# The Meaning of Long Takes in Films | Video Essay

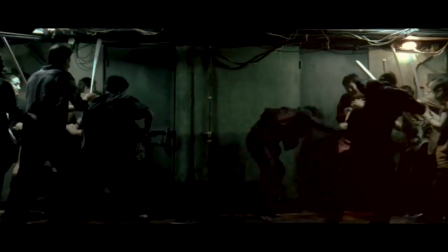253s
The meticulously orchestrated hallway fight is shot entirely in one take.
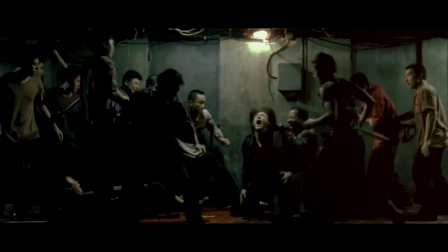257s
The use of the long take in this scene allows us as an audience to experience Daisu's fatigue as the fight goes on and on with seemingly no end in sight.
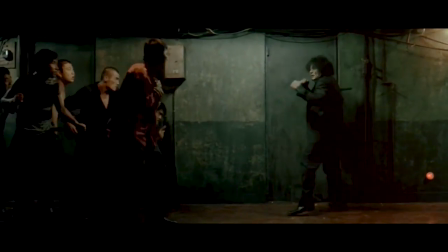265s
We see him get punched, kicked, beaten, and stabbed, but time after time Daisu gets back up and doesn't stop until he's the last one standing.
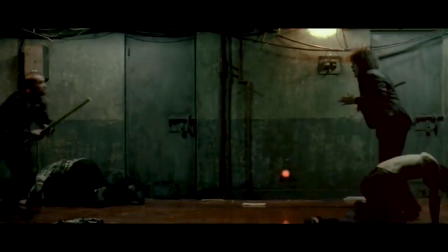273s
This ongoing shot emphasizes Daisu's unwillingness to stop.
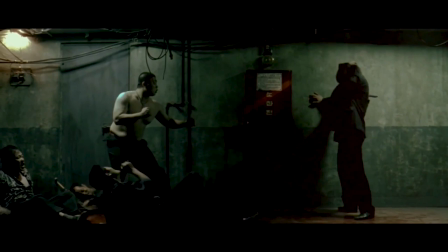276s
By shooting the scene in this manner, director Park Chan-wook is able to establish who Daisu is without needing to say a single word.
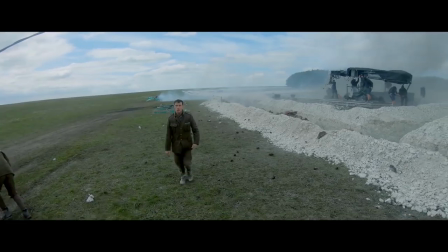284s
2. Technical Innovation Long takes don't have to be about gathering response from an audience.
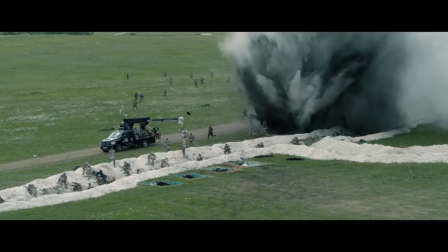290s
They can also be about accomplishing something for those behind the camera.
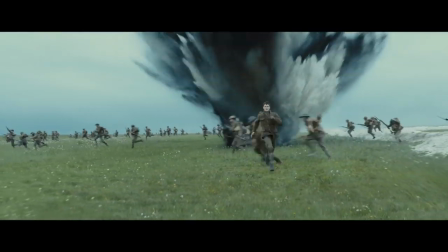293s
For those who get a kick out of overcoming technical obstacles, the long take can be an exciting opportunity, since they are often extremely difficult to pull off.
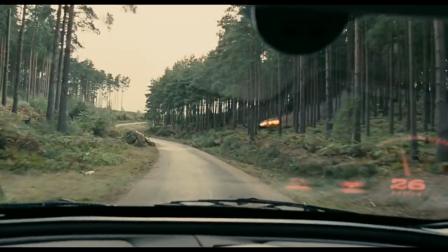300s
Take the four-minute car scene in Alfonso Cuaron's dystopian masterpiece, Children of Men.
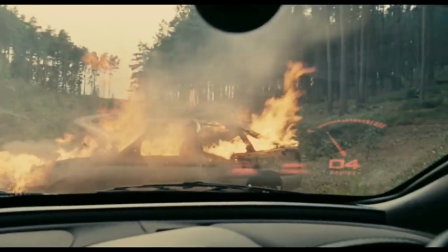305s
The director wanted to shoot the scene from inside a moving vehicle, but there was an obvious problem.
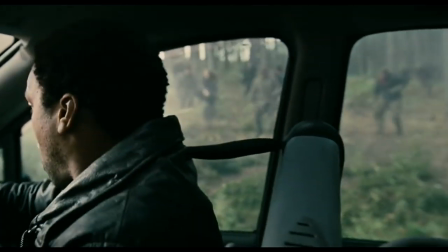310s
You can't fit a camera and a crew inside of a car that's already filled with five actors.
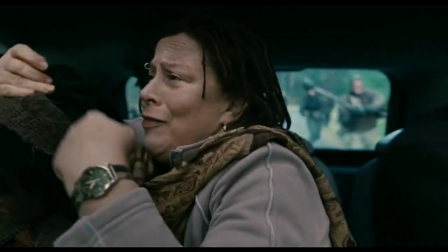315s
To realize this ambition, director Alfonso Cuaron and his team had to create a special two-axis dolly rig that was then lowered into the open
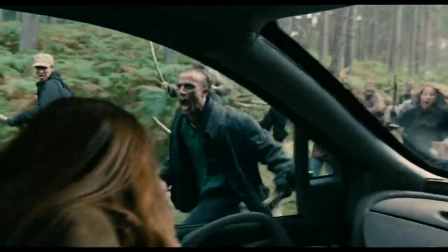323s
roof of the car so the camera was able to move around freely inside of the car without obstructing the actors.
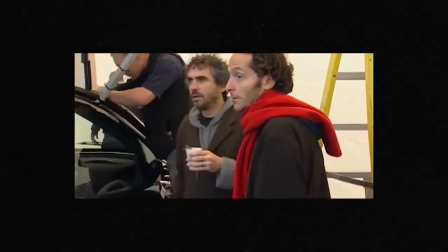329s
So, Alfonso and Chivo, Emmanuel Lebesky, the cinematographer came up with this unbelievable
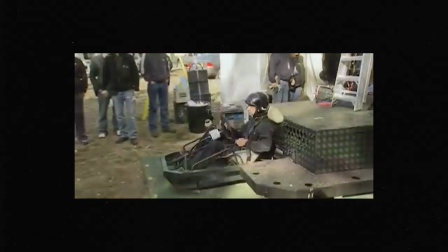336s
piece of machinery that allowed them to cover this 12 minutes of film, basically without a cut. I just knew that I wanted the shot to be like that and I was willing to compromise and say, well, you know, if we have to go green screen, maybe it's the only way.
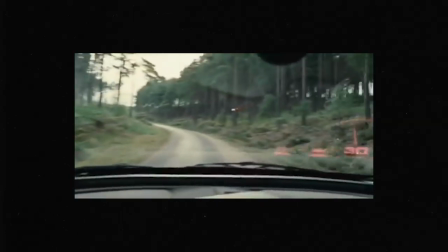351s
And he was saying, this is not a green screen, my God, you're crazy, this movie has to look raw, it has to look real.
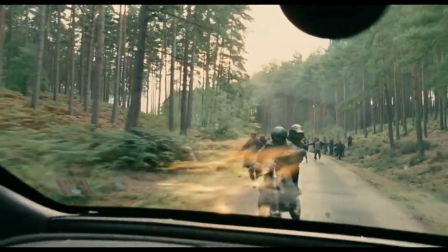357s
The resulting scene is a marvel to behold, technically and artistically,
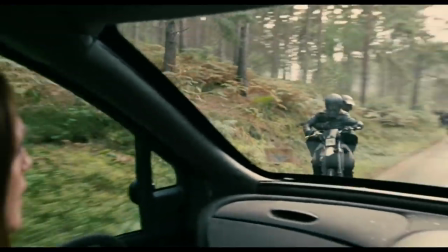360s
and Quran is not shot away from these dreamlike long takes, shooting Roma and gravity almost entirely with them. 3.
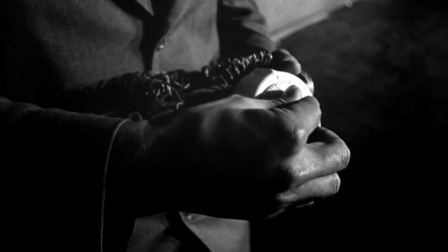368s
Creating Tension There are a few film lovers who don't get giddy over the legendary three-minute opening crane shot of Orson Welles' masterpiece, Touch of Evil.
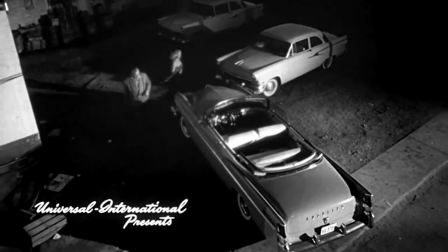376s
The scene follows the journey of a car with a literal ticking time bomb in the trunk. Among many other things, this scene highlights how the long take is a powerful technique for creating tension.
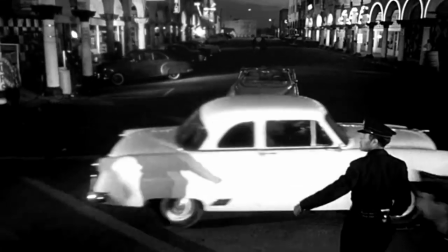385s
Unlike editing, which obscures an audience's perception of time and manipulates it,
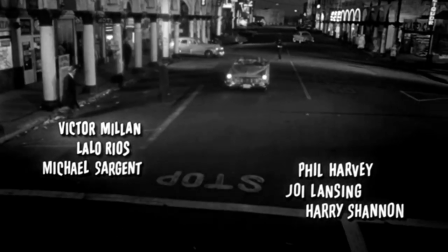390s
here the shot plays out in real time and the long take makes us painfully aware of every second ticking by.
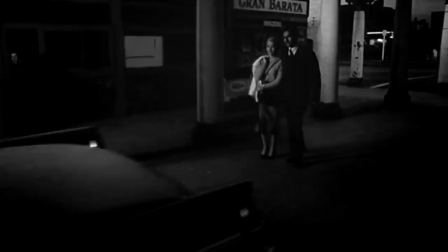396s
It's a tremendous example of how you can effectively use a long take to inch viewers closer and closer to the edges of their seats.
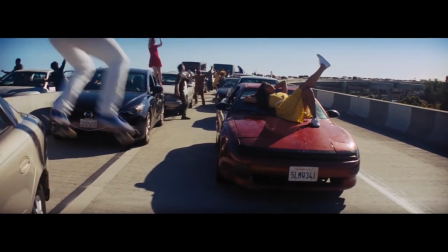402s
Number 4. Capturing Realism As a filmmaker, realism isn't something you might immediately associate with a long take,
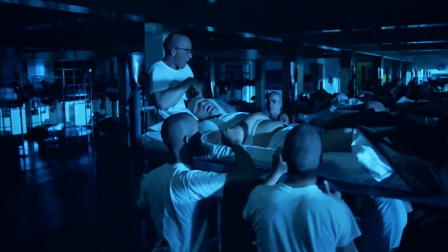409s
but just because the intricate choreography and coordination behind the scenes is artificial, special, it doesn't mean that what appears on the screen is too.
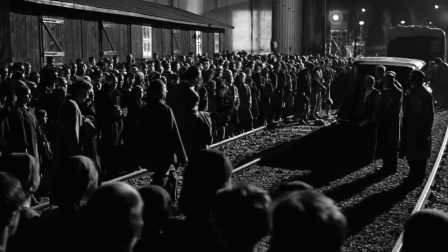416s
The long take enhances that with wonderfully believable touches of realism. While cuts continually change perspective, angle, and shot type, long takes are continuous.
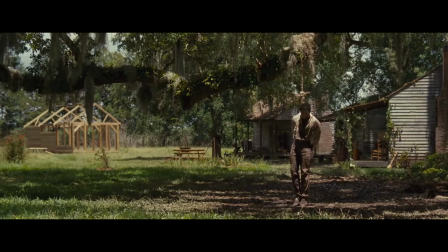424s
They flow and immerse the viewers into the story. This makes the scene much more powerful in certain instances. We are experiencing the entire story, the entire event, the entire experience, moment to moment.
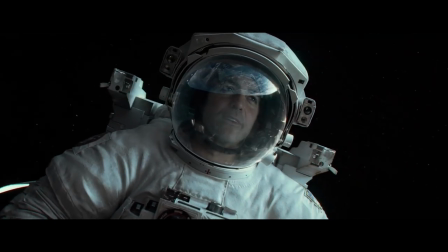435s
One of the best examples of this is another Alfonso Cuaron film, Gravity. Gravity is a survival film which lives and dies by its long takes,
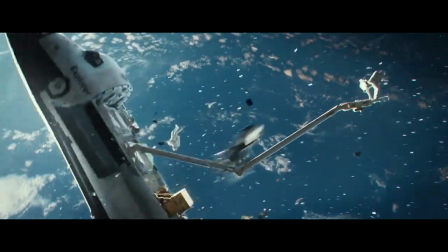442s
putting us straight into the perspective of Dr. Stone as she careens through space and navigates the dangers she finds along the way.
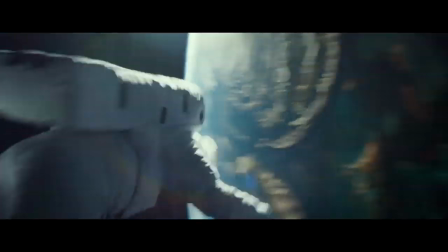448s
It also allows us to access her emotions in real time, such as her breakdown near the end of the film in the Chinese satellite.
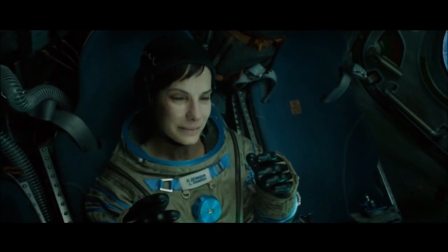454s
With quick cuts, this would likely lose the tension it has, and turn into a rather unconvincing movie. But because we get to see it in real time, her human emotions come across as, just that, human.
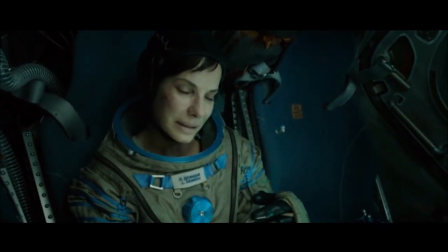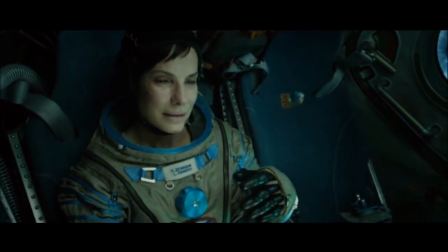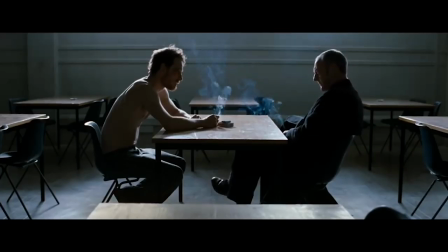478s
Ultimately, long takes are poetic. They create a strangely profound experience for us as an audience, regardless of the context.
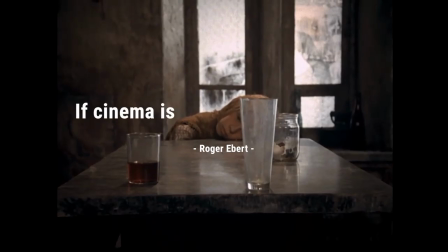485s
As American film critic Roger Ebert once said, If cinema is sometimes dreamlike, then every edit is an awakening.